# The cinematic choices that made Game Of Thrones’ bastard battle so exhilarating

You know what I couldn't help thinking about while watching the battle sequence this week? What's that? The horses was when we were playing Burnout 3 this weekend. Just like things smashing into each other and they fly off. That was the horse version of that car crash game? Yeah, yeah. I would actually play that game. Joust and Joust out. Horse Burnout Takedown? Joust out Takedown.
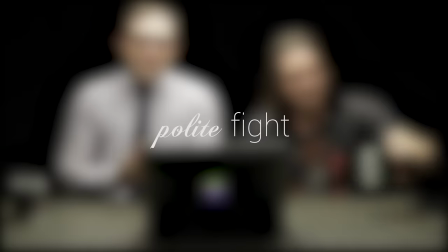(0:17)
There's an obscure video game reference to kick off this week's Polite Fight. I am John Tatey, your AV Club Editor-in-Chief, joined as always by Gus Spellman, video editor Extraordinaire, and we are here to talk about The Battle of the Bastards, finally! The Bastard Bowl, yeah. Oh, big. Is there any other show you can think of where the second to last episode was always the biggest deal of the season? It seems like a Game of Thrones thing. Buffy season four does that, but I can't think of any show where it's like... That was good of you to come up with even one, Buffy season four. I'll take it. Let's get right into it with this battle scene. Just to me, the most thoughtfully cinematographized, the most thoughtfully shot sequence in the whole season, maybe in the whole show. It's definitely one of the highlights. But I think if we talked about every single thing they do, we would be here all day. I want to look at three moments that I think we can use to track the way that they're keeping us engaged and keeping those stakes high. Right. And those are the three moments where John almost, or they make you think, is John going to die here? Right. He's the thread that makes this sequence cohere, right? Because, yes, there's mayhem everywhere. We're kind of following all of it, but he's the center of attention. Yes, there's the three moments.
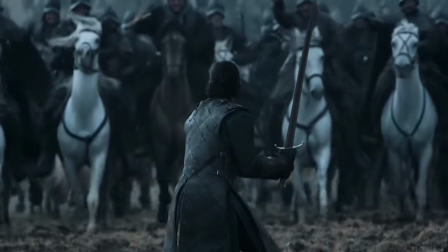(1:33)
There's the one where the Bolton army is charging at him and he's alone.
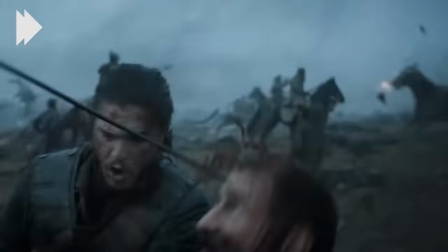(1:38)
Then there's one sort of more random one where he is in the midst of the fray and somebody comes up behind him and almost chops his head off.
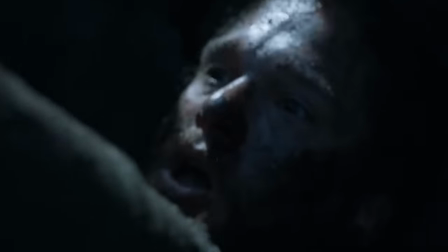(1:45)
And then there's the part where he almost gets buried alive. And the way that he escapes is different each time. But what I think is key is that the show sells that escape to us in a different way with different cinematic techniques every time. And I think it's that variation that helps keep this battle interesting for 18 minutes.
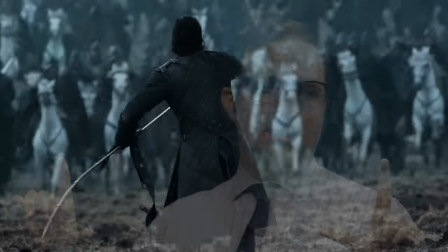(2:06)
The first one, we have this very still wide shot, right? It's this one take.
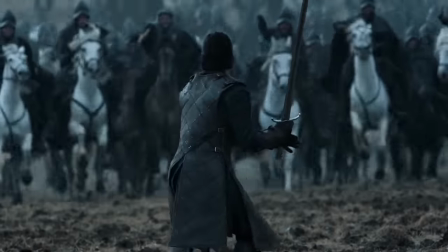(2:11)
And then we have... And they let the music come up. They let the music come up.
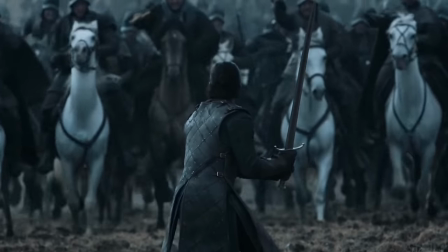(2:13)
The music takes control, and that's really, I think, what tricks you, is that the music becomes the most important part of the information you're receiving, basically.
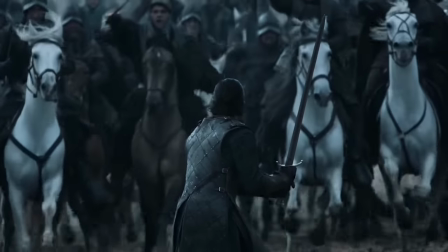(2:21)
Good point. It feels like we're watching sort of the slow-mo. It feels like the finale of a tragic war epic or something, right?
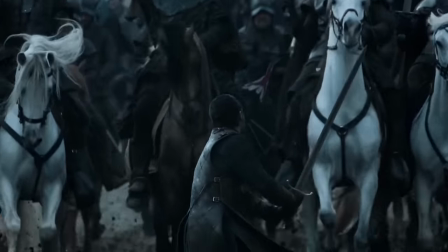(2:30)
And then the way that they save him is to cut away to a different shot that shows you new information that his army is right behind him. That saves his life. Right. So that's Salvation number one. Mm-hmm. Salvation number two is this long take.
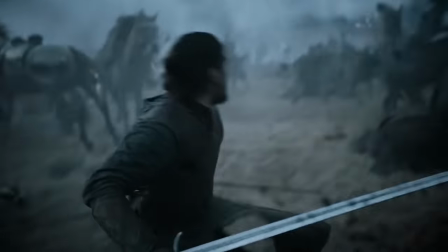(2:44)
This could have very easily been a shaky cam mess, where it's just disorienting.
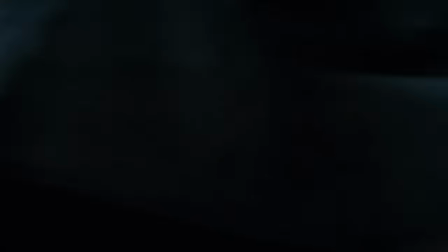(2:49)
It's disorienting you a little bit, but it's also following a track through the battlefield that feels...
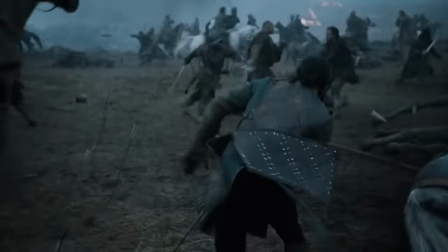(2:55)
It's very smooth in this direction, right? It's easy to understand what's happening.
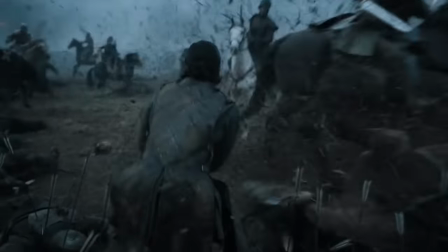(3:00)
There's a lot happening, but it's all easy to understand. It's all easy to understand because it's so nicely choreographed, and we have also this two-dimensional battle now.
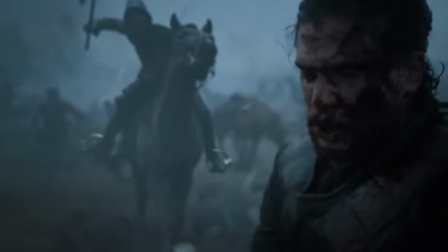(3:08)
And eventually, at the end of the take, someone finally comes up behind him, and it looks like they're actually going to take him out because he can't see them at all.
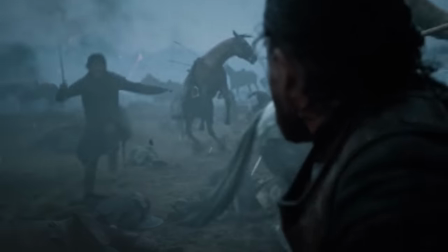(3:15)
And then, Deus Ex, other horse, he gets smashed burnout style. So that's salvation number two. The first time, they're cutting to a surprise. The second time, they're giving you one long take that's gone on forever and then surprising you with something coming from out of frame.
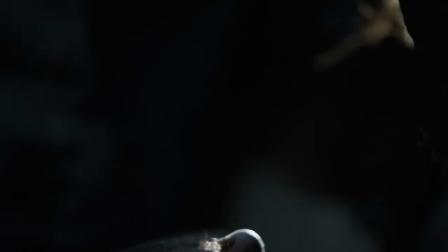(3:28)
Then the third time, they switch the strategy up completely. It's lots of different shots.
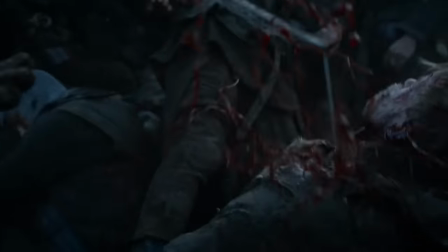(3:33)
And it is really disorienting for him climbing out of the pile, but it makes it feel...
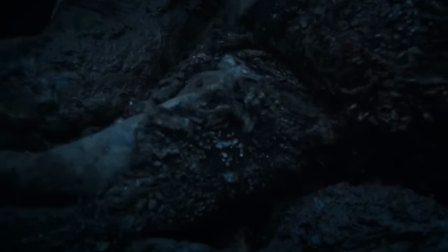(3:38)
Because it's visceral. You're not really... you don't need to understand the action. You only need to understand the effect of what's going on on John, really.
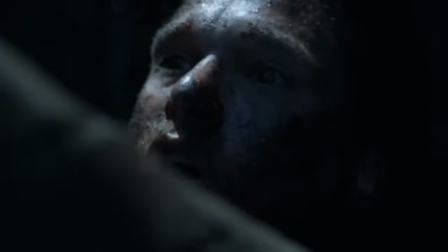(3:46)
His gasping is so vivid. The sound editing is fantastic in that sequence there. Yeah, in fact, there was a comment about the sound design. I'm Giovanni said,